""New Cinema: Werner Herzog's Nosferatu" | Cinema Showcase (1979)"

It happened always. I mean, doing a bloody picture or important picture, it happened always with me. So I haven't to do so much to arrive at this point. It just happened. You know? So I could never say I have to get in a character, or it's very hard to get in a character.
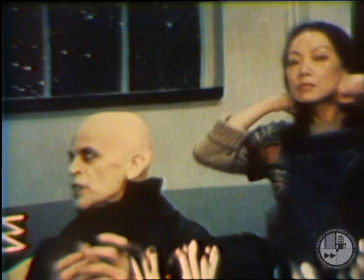Otherwise, I would never accept it. If it wouldn't be in me, and if I couldn't feel the metamorphosis, I would never accept the part.
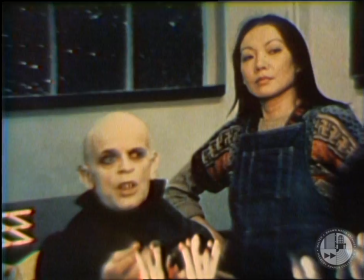And this is a kind of, I don't know, I sing you, it's a kind
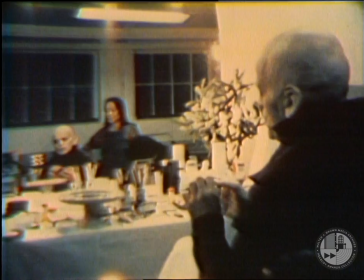of sacred. I can't explain, you know.
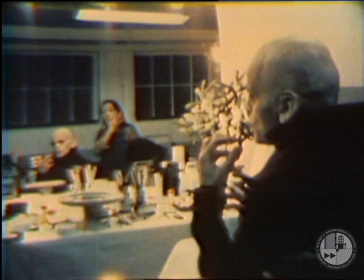But on the other hand, I could never accept
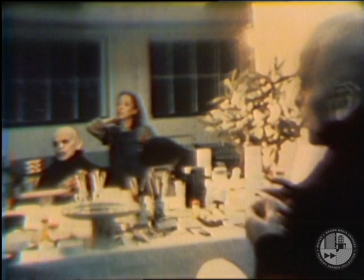to be just an actor who acts, you know. I never did this in my life. I always was completely this character I had to be. Would you like to be made up for 3 hours, please? And what? No, I hate it. I hate it because I was never made up in my life. I mean, I nearly never made up in my life. So, because I also refused to be made up for Syrian movie pictures. So, and especially for me, it must be, you can imagine how disgusting it is to be made up 3 or 4 hours, you know? But I mean, it's not so long. So long talk about this because it has to be, you know, it's necessary in this picture because to make my ears bigger and so and as you can see I shape my head anyway for the bodies, it doesn't bore me so much. You like the way you look as Nosferatu? It's not a question of liking, you know, I look as I have to look. If I wouldn't look as I have to look, I wouldn't accept it. So, we agreed there was tests and so on, how it has to be. And so, of course, you accept, you agree in the end. And you don't think about it's nice or it's not nice. It's how it has to be. Now, and there is another question, what is nice and what is beautiful and so on. You know, we have, when we did the first stills,
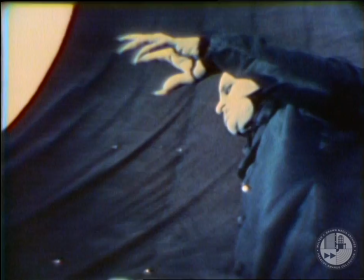if you want to, somebody could say terrifying. Ja.
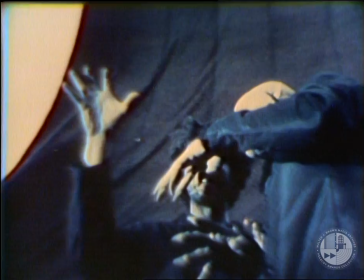Klaus, weißt du, was gefährlich ausschaut, wenn du die vordersten Fingerglieder ein bisschen einbiegst, weißt du?
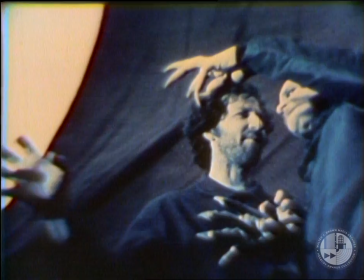Das schaut mehr so, ja, so. Das schaut mehr nach Greifeklaue aus, ja.
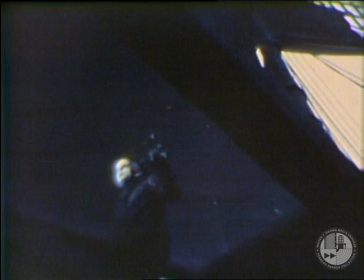Jörg, dass die da dann nicht so leicht durchkommen. Ja. Moment, ich muss mal sehen, ob ich den Hügel schon.
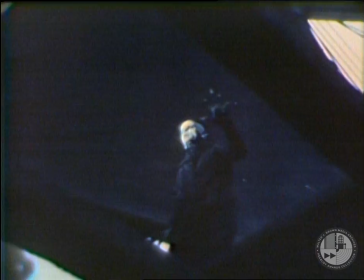Klaus Kinski is himself one of the most direct references to Murnau's film.
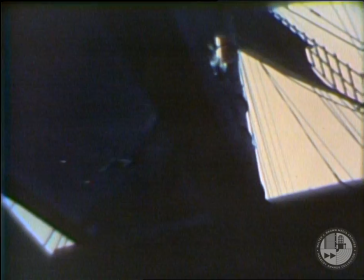His exaggerated makeup, including the bald head, long pointed ears, is almost identical to that of Max Schreck,
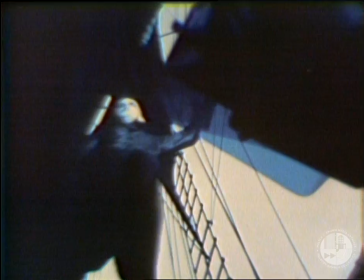the actor Murnau chose to portray Count Orlok, the Dracula of the original film.